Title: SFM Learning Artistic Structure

Man, this video sounds like clickbait. But I assure you, it's not. Probably. Look who's coming out of hibernation to give you this sick art info. As an SFM artist who is slowly edging his way into an actual draw-painty dude, I have discovered something very important. Shapes and their negative shapes. Oh, some people don't know what that is. Hmm. Okay, well, you'll just have to reschedule some of the scenes. Okay, go, go, go, go, go. Anyway, while he gets that sorted out, let's talk about what will be taken away from this video.
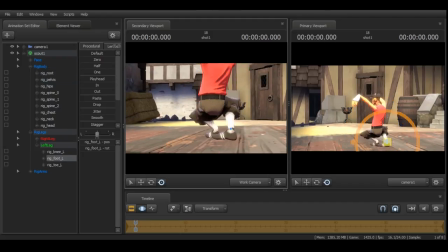(0:35)
You will learn the art of how to bring real artistic structure to your SFM posters and even your drawings.
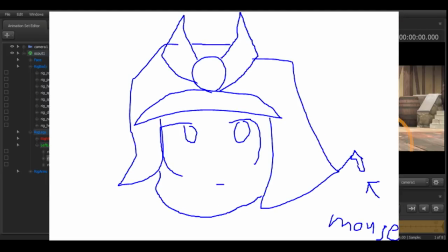(0:40)
But I'm assuming if you're watching this video, you wouldn't really be a...
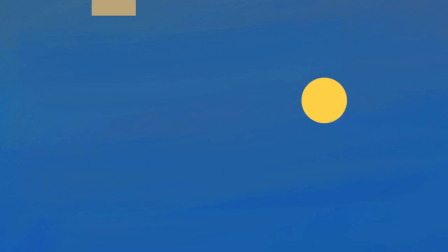(0:48)
We ready yet? To bring it down to a simple level, different shapes have different levels of what artists refer to as appeal, meaning they like the subject.
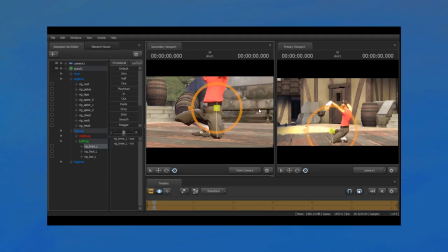(0:56)
It might be for the sake of expression or emotion, but to be fast about it, it's what an artist calls shape language.
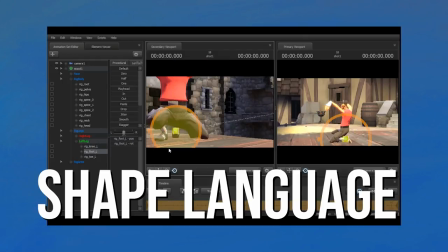(1:03)
And I'm not going to go into that because I have a feeling that might be a bit too complex for beginner SFM users.
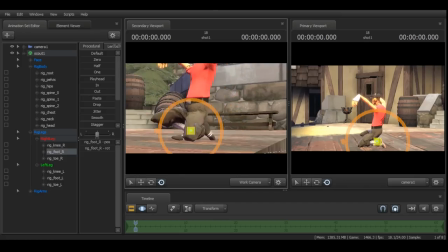(1:13)
I'm sorry. Instead I'll say this.
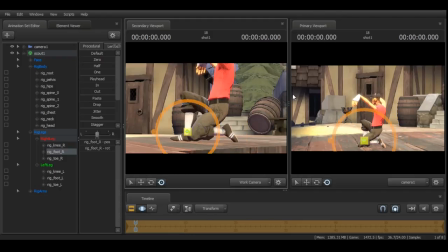(1:16)
The shapes, as in your character in your scene, assuming that's the main focus of course, which you know could be applied to anything, has a silhouette. The readability of that subject, or its silhouette, and how it makes the viewer feel about it is very important.
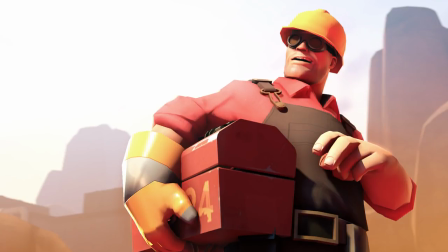(1:33)
Moving on, how do we use these shapes? Negative shapes are essentially the foreground, or whatever's not a main subject.
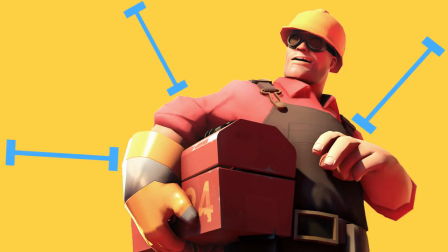(1:41)
The amount of this space shown in the relationships to the main figure, or figures, is just as, or could be more important than the figure itself. If this is confusing to anyone, don't worry, I'll break it down with this example. Here we have a scout sitting down.
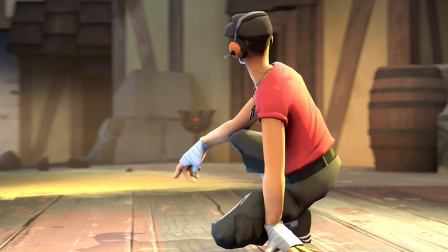(1:56)
I'm using a fairly typical SFM language here.
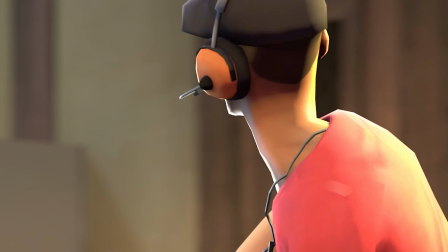(1:59)
You know, your standard like, hi, I'm right here but I'm not taking up too much space but I'm not really far away.
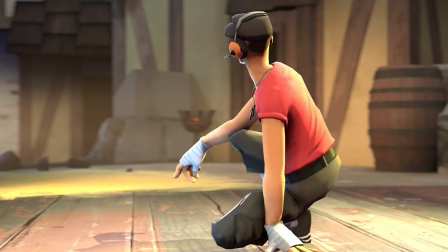(2:05)
I think it's because we're told at a young age to get the entire body or at least not to crop out the head when taking a photo.
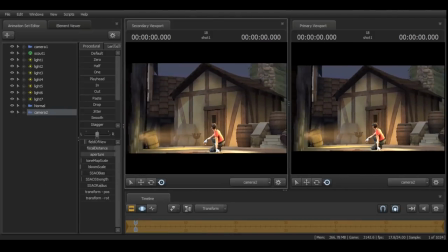(2:11)
Now without changing the pose, let's reposition the camera. This is now a wide shot composition now,
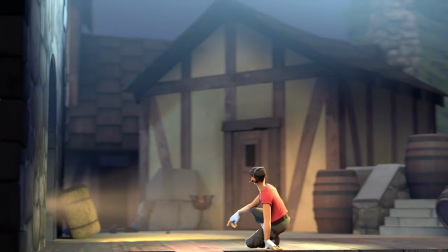(2:17)
greatly differentiating itself from the previous render. the wide negative shape changes the scale of what we sensed in
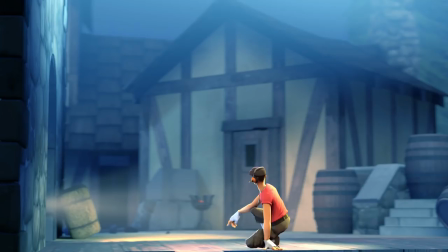(2:23)
the scene before and makes us feel if the world is open and shifting the focus of what the viewer sees.
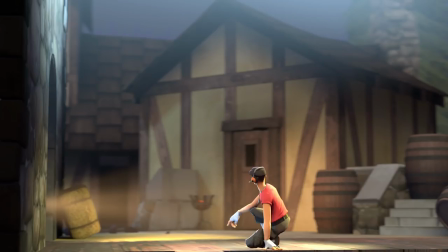(2:29)
I should probably clarify the value or contrast between the figure and the foreground will depict if your subject is visible to the viewer as the main focal point.
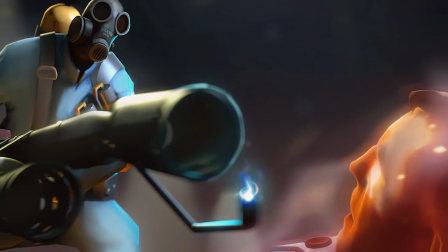(2:37)
Make sure not to mess this up, it's pretty important. Although we SFM users usually blur out the background, so that's fine I guess.
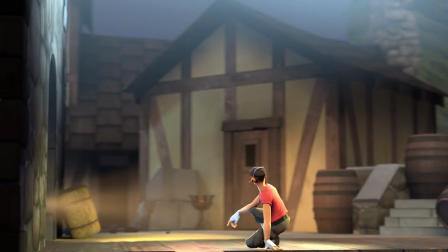(2:46)
A painter's way of seeing good values to squint your eyes to see if things are blurry or you know you can actually blur it that there's that option too. If you could see the pose of your character while that's going on your values are good.
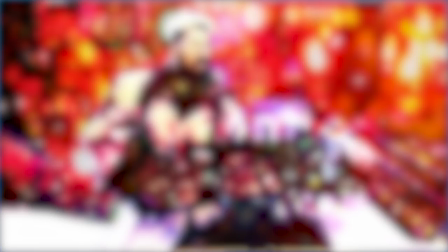(2:57)
If it just looks like a red or blue blob that means that there's not enough contrast or your pose just suck.
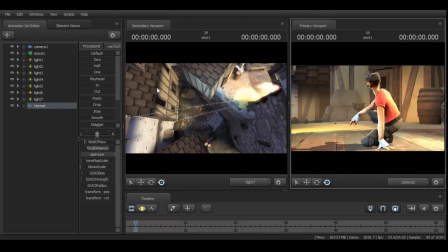(3:03)
If your pose isn't visible because it's hunched up and overlapping with itself that means
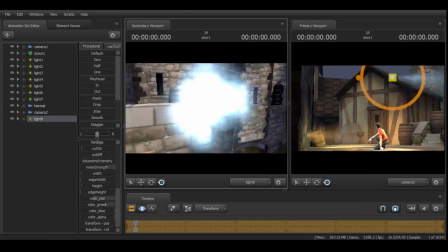(3:08)
you have to push your pose more and exaggerate it so it looks readable just by its silhouette.
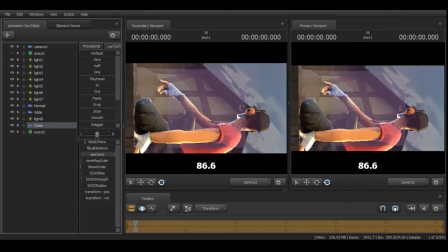(3:14)
That's a pretty good way of looking at a good pose. Always push more expression, unless it's breaking it, then you can push it back a little bit.
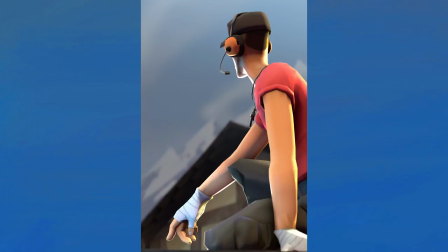(3:22)
Now let's zoom in a little bit. Personally, I'm a big fan of relationships that are like this, you know, big shapes and not like medium whatevers. I don't like wide body shots. Now the relationships have been reversed, and the figure is taking up more space than the actual background.